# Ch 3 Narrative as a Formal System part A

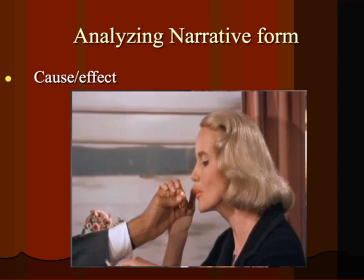[16:37]
Uh-oh. She's gonna blow his match out.
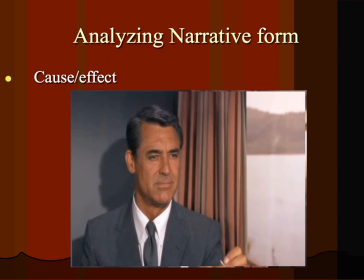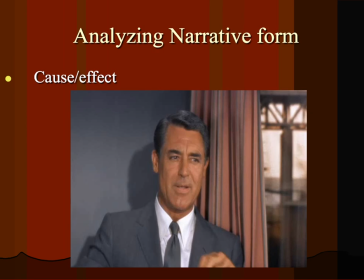[16:48]
By the way, in film, sort of like to give you like a little shorthand, anytime somebody lights somebody's cigarette, that's always considered like sexual. So just FYI, that's always sexy.
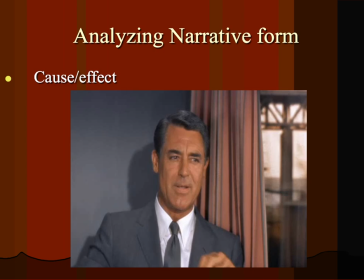[17:02]
And it happens all the time, you know, back in the days when people smoked, it would happen all the time in films. So that's a very sexy scene. Now, she remarks about his pack of matches there.
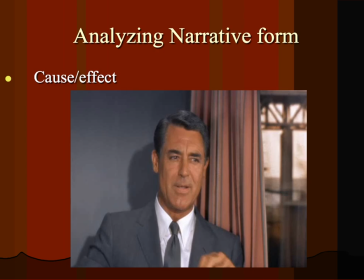[17:17]
Why do I bring that up? Because it is important later in the film. He signals her that he's near her by making sure she finds his pack of matches.
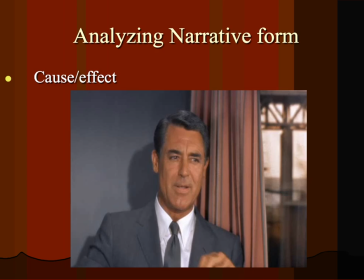[17:33]
And she knows that's his pack of matches because it has his initials on there, right? So that is very definitely a great example of cause and effect. You think it has no implication, but it does.
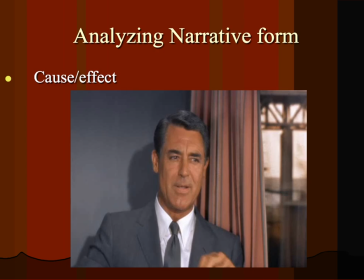[17:48]
Because North by Northwest is like a classic Hollywood film, very tight narrative. And basically, in any film, you know, the director only has you for a couple of hours. And they have to tell you a complete story.
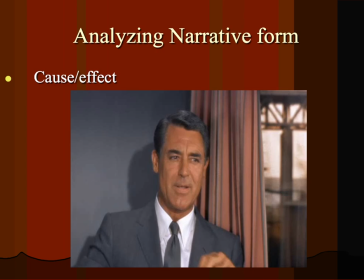[18:02]
And so they don't waste a lot of time with showing you a pack of matches that means nothing. Do you see what I'm saying? Like, it always means something. So we'll pause here because I've split this lecture into two. They told me in,
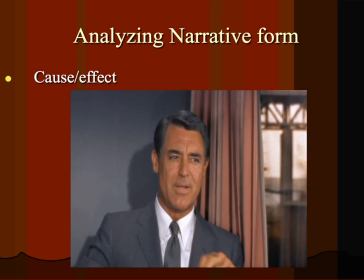[18:24]
learn to teach class that today's young people don't have a very long attention span. So we'll stop right here.